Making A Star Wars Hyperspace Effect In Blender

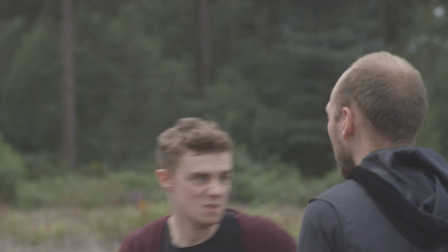I'm making a Star Wars short film and I need some shots of a ship flying through hyperspace,
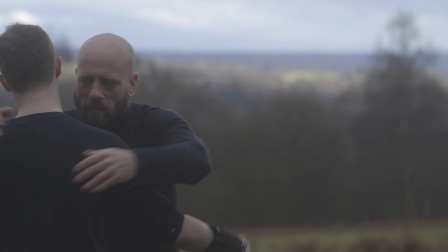but I want to make the shots more interesting than the traditional effect by adding in this smoky dust that you see in Stargate Universe.
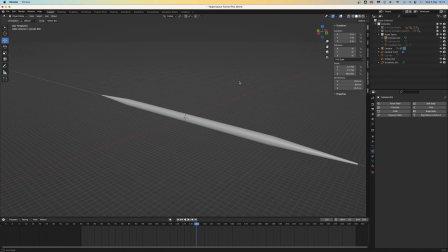The first step was to create the tunnel. I used a very large cylinder with tapered ends and an icosphere at each end of the tunnel, well, one icosphere that was duplicated with the mirror modifier.
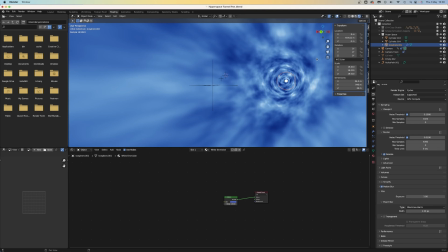The icosphere had a pretty simple material. It's just an emission node with quite a high strength and a bit of a blue tint.
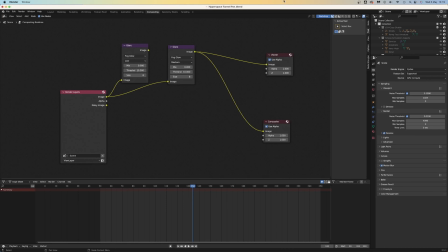Now this renders at pure white, but with a glare modifier it gives it a nice blue glow.
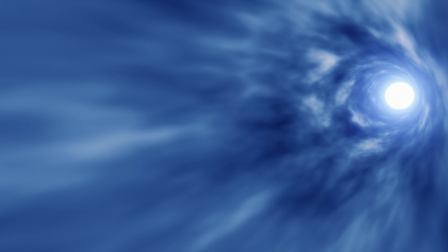The shader setup for the main tube wasn't too complicated.
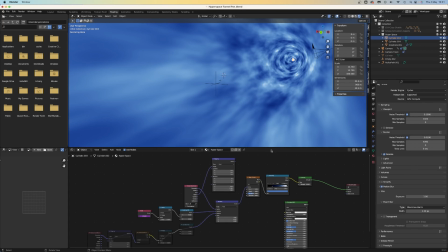I borrowed most of the nodes from a tutorial and I'll link to the tutorial in the video's description,
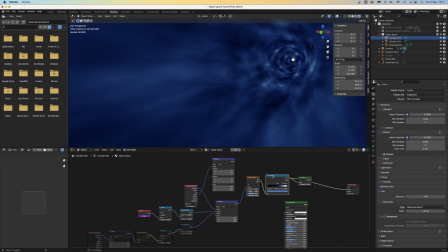but essentially it's just a noise texture with some colour added via a colour ramp, and then all of that is fed into an emission shader.
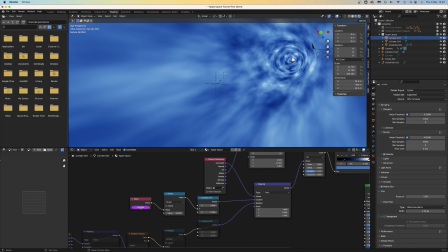To make the tunnel move, I used a mapping node, and then I animated the Y location by using a value node with the frame attribute. Looking at this maths node here, the lower the divide number, the slower the tunnel moves.
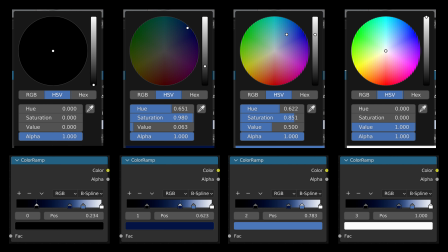If you want to copy my setup, then these are the values I used for the color ramp node. Then I added this model of an ETA class transport shuttle that I made a few years ago.
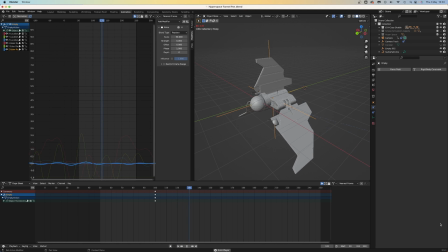The animation for the shuttle was all done with noise modifiers on the X and Z location axis and all 3 rotation axes. If you want to copy my animation settings, here they are. Finally, it was time for the smoke effect.
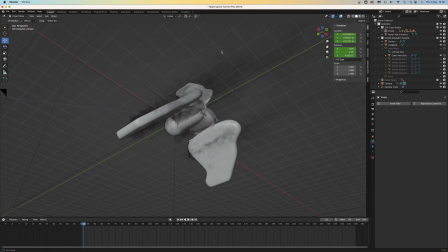I made a very basic shape that was slightly larger than my shuttle model, and this is the object that's going to be interacting with the smoke.
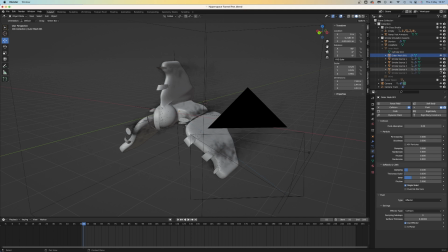Then I created a few more smoke emitter objects. Because I had these separate objects, I was able to animate the density with another noise modifier,
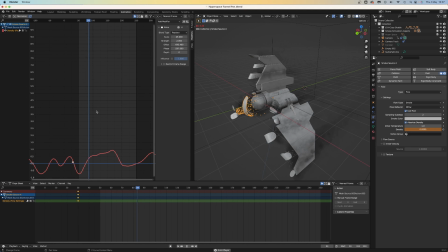and this gave the whole smoke simulation a bit more of a random look.
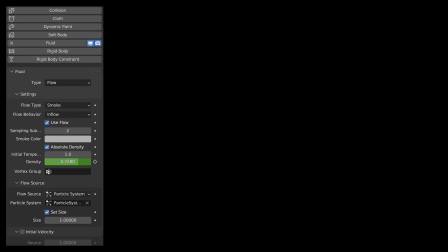I won't go in depth about all the details, but these are my emitter settings, and this is the domain setting.
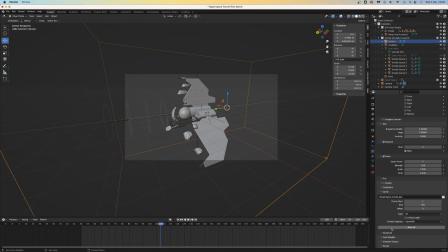I tried making the smoke simulation at a 256 resolution, but that was probably overkill and Blender kept crashing, so I ended up settling with a resolution of 150 for the other shots.
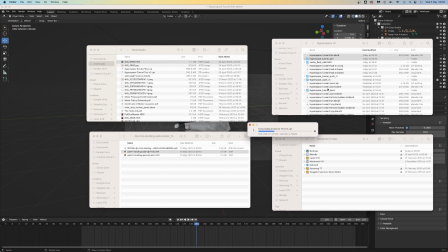Now, once the shot was finished, I combined the blend file and the rather large smoke cache into a zip file, not forgetting to bundle all the files inside Blender, and then the zip could be uploaded to the render farm.
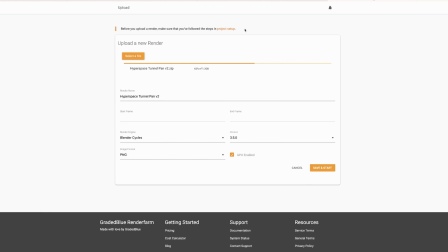Talking of render farms, I'm going to be using my own online rendering service, Graded Blue Render Farm.
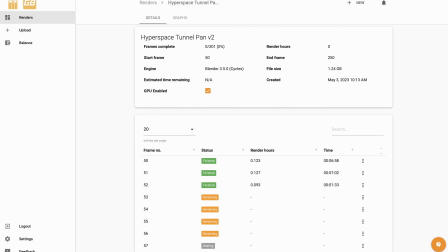It has the cheapest prices available and a nice, easy to use modern web user interface.
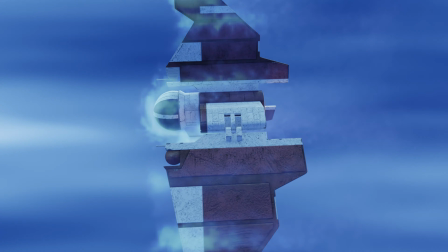So if you want the most affordable Blender online rendering solution, have a look at Graded Blue Render Farm, and the link to that's in the description below. Now, whilst that's rendering, let's talk about what happens after hyperspace.
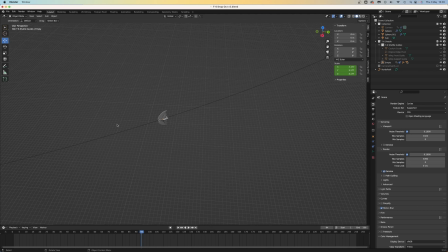These shots were much easier to make. All I needed was a ship, a path, and a follow path constraint.
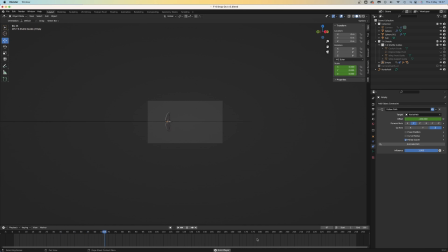The actual dropout effect is really quick. I only needed 10 frames of animation on the follow path constraint.
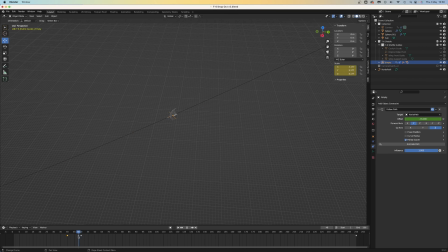Then to sell the effect, I scaled the ship down to 0 at the start of the animation and then back up to full size 2 frames before the end of the animation.
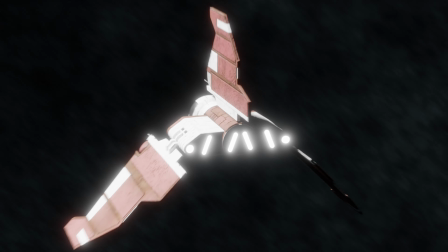I experimented around a bit with different values, but you really need those 2 frames at normal scale, otherwise the effect doesn't look as good.
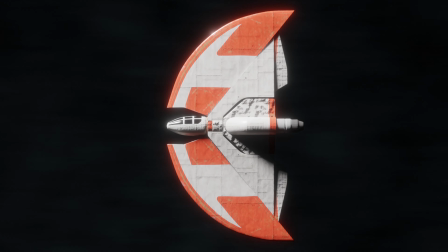Probably because it breaks the illusion that the ship is travelling really fast, and you can tell that I'm just cheating by adjusting the scale.
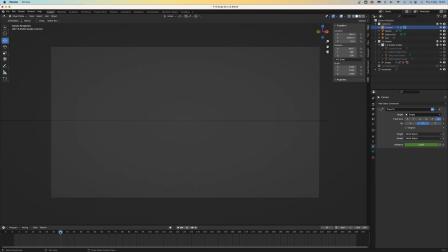To finish off the scene, I used an empty parented to the ship to position the camera via a track 2 constraint. Keyframing the influence to increase after the initial dropout effect also helps to sell the look.
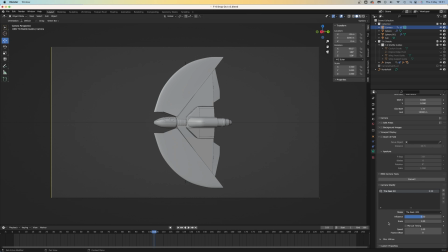I used Ian Hubert's camera shake add-on with the Zeek 2D profile set at a 0.5 influence.
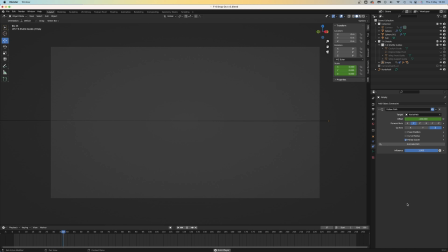If you want the add-on, once again you can find it in the video's description.
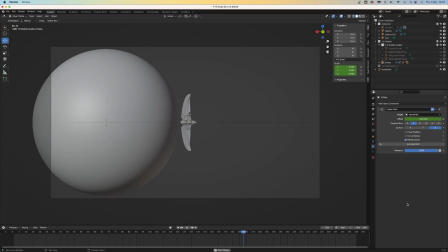When using an add-on like this with a render farm, you need to remember to apply the modifiers before uploading the project.
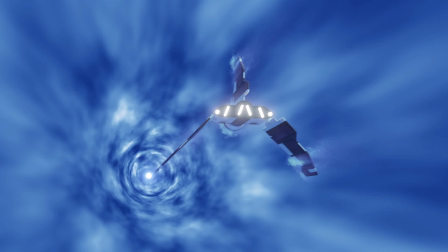A few completed renders later, and I'm one step closer to finishing my Star Wars short film.